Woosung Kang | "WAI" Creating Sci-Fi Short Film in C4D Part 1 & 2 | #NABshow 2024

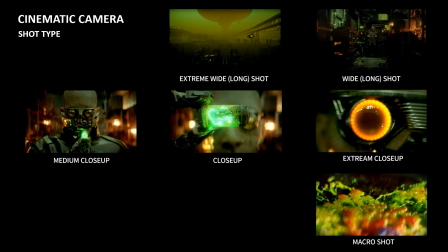So to make a cinematic short film, understanding about the shot type is really crucial for effectively conveying your story.
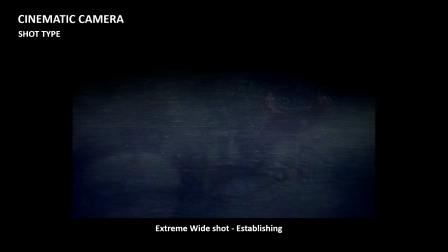So for example,
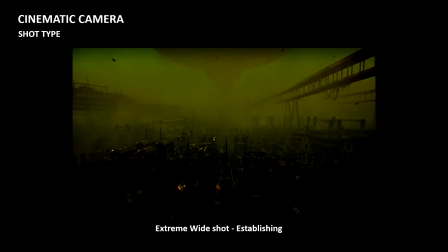we use an extreme wide shot as an establishing shot at the beginning to showcase the mood and atmosphere of the location.
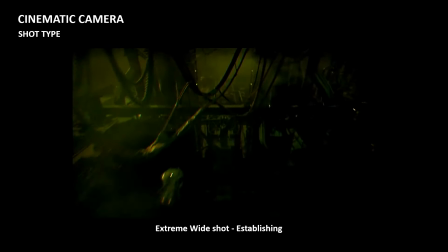Also, it gives the epic mood from the beginning,
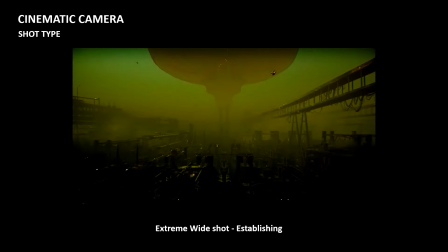so it can hook the audience right away, just when the video starts.
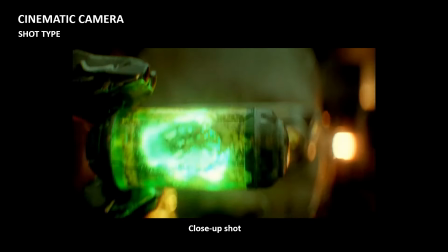And the another one is close-up.
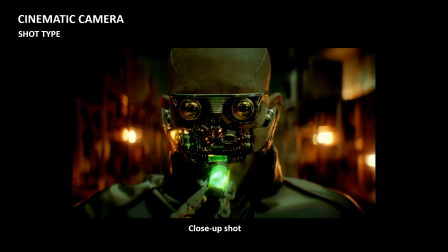So to show the detail of the capsule, it's an important object in the story, so we try to use a close-up, something like here.
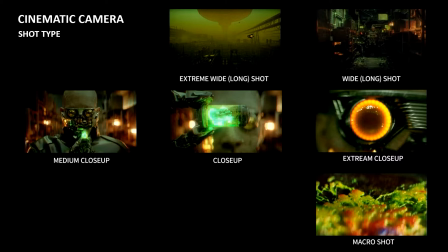So wide shot capture the setting or environment, providing the context and scale, and the close-up is good for highlight emotion and detail of character or objects.
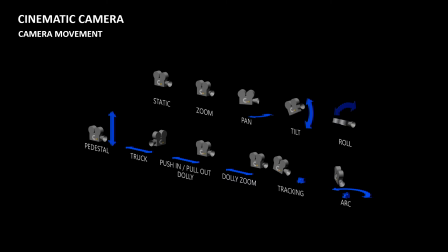Also, using various camera movement is really important. It adds more visual interest to the static scene, and the movement helps the meaning, mood, and atmosphere of the shot effectively.
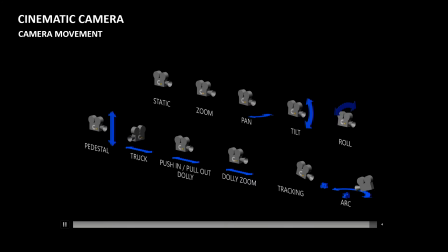So I brought this example of the movement, so you can see what type of the camera movement is there.
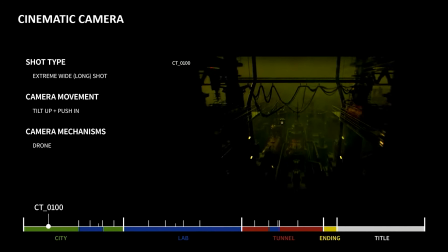And as you can see, when I do the previs with the specific shot type and the movement, I also consider the camera mechanism.
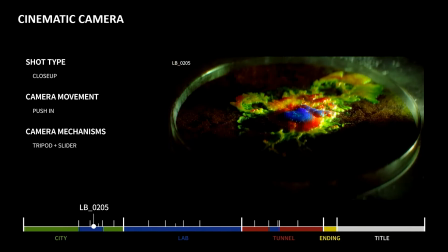So think about the camera mechanism with the mindset of, what if this was the real shoot?
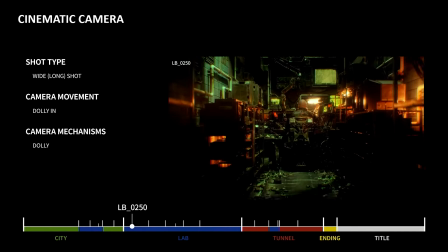What type of mechanism would actually be used? Then you can achieve much more realistic camera movement in CG.
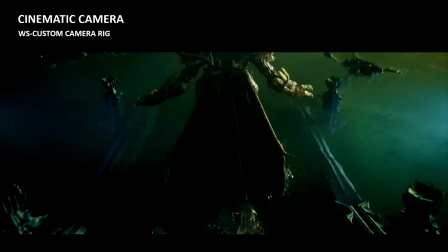So I'm gonna show you in Cinema 4D my custom camera rig that I use not only for WAI project,
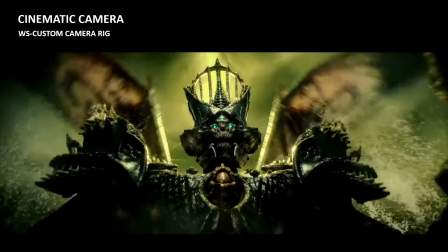but also game cinematic trailer like Destiny 2 and IMAX.
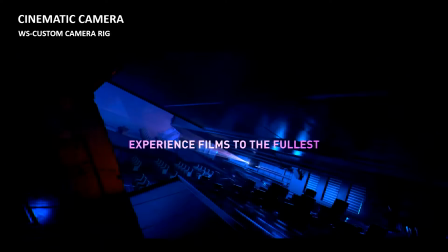So basically, you can use most of project for any type of the your Cinema 4D project, and I'm gonna share it end of the presentation, the link, so you can download.
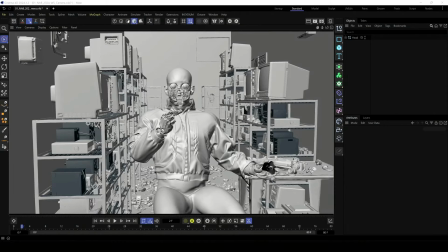So please check that out. Okay, so we have Cinema 4D here, and I'm going to
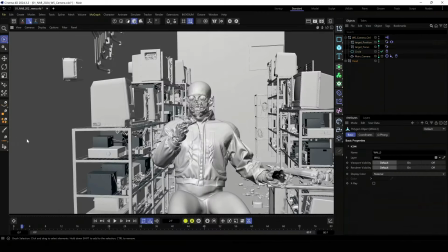open my camera by holding shift and drag. You can combine these two scenes in the one, and in here we are watching the camera view,
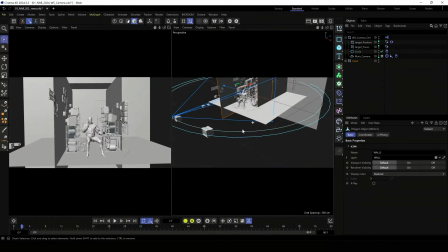and I'm going to change it to side by side so you can see what's going on with this camera rig.
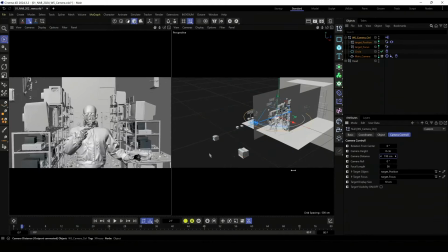So when we click the camera, there's a control rig that you can change basically everything what you need.
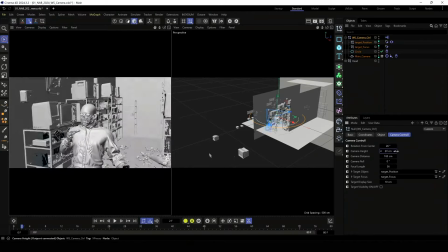So we can do rotation, also the height, and then you can roll the camera.
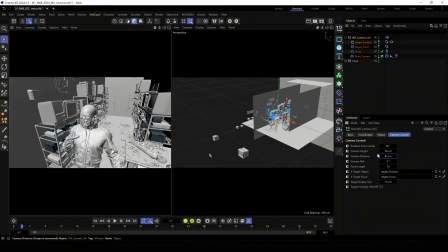Also, we can change the focal length. So let me start the animation from here.
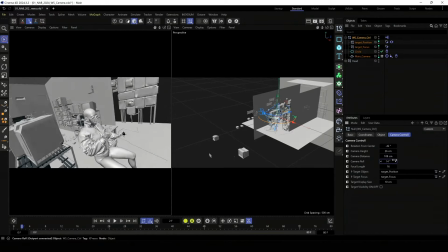Basically, I'm just making every changes so I can show off the camera rig. Okay, so we can go to the end,
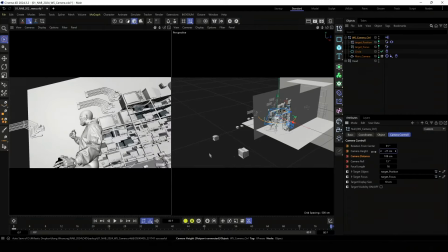and I'll just change everything again just to demonstrate how this camera rig is working.
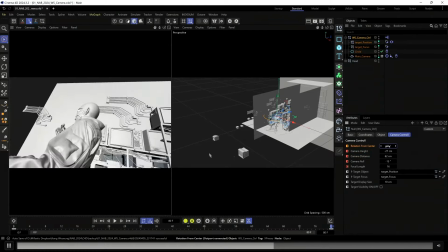Okay, so maybe we can do this, and we can go to animation,
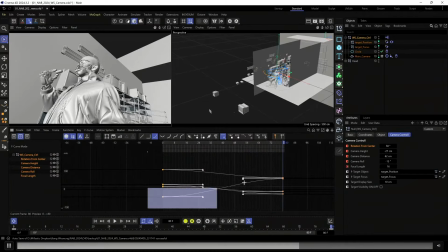and from here I'll just make T6 so it can be linear animation.
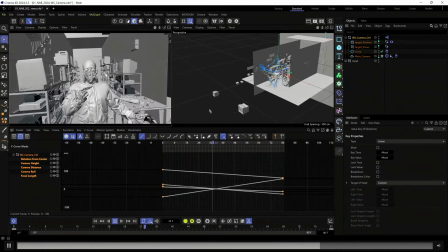So let's check that out. Yeah, we have already pretty cool camera animation.
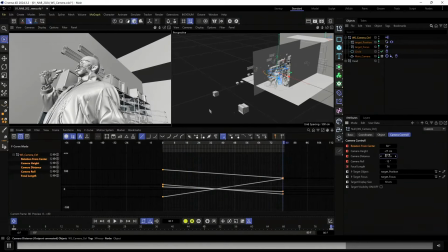Maybe it can be a little bit closer and a little bit higher.
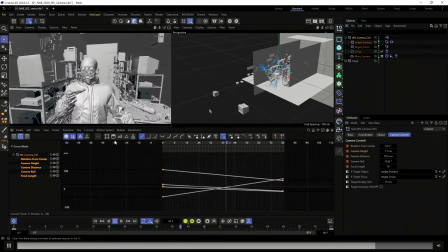Okay, so something like this is pretty cool camera animation.
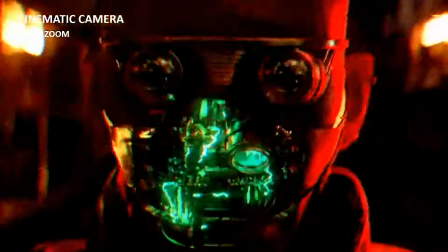This is just one example, and I want to show you how we can do this vertigo effect, which is called as a dolly zoom effect.
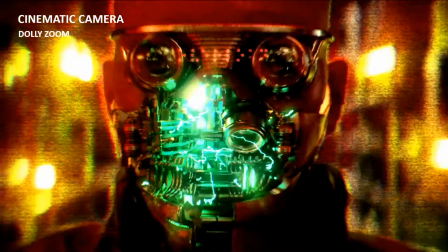And yeah, if you watch in slow motion here, you can see the background is almost sucking into the face through the dolly zoom effects.
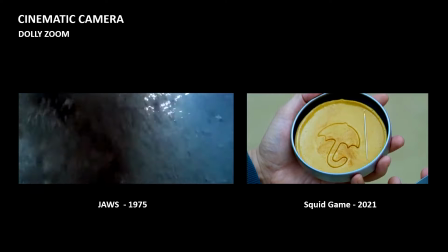And it's in the film, dolly zoom is really good for the moment of like highlight
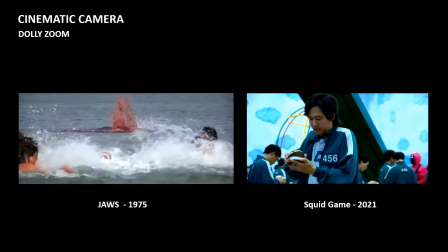emotional change or critical decision made by character or shifting moment of the story or environment.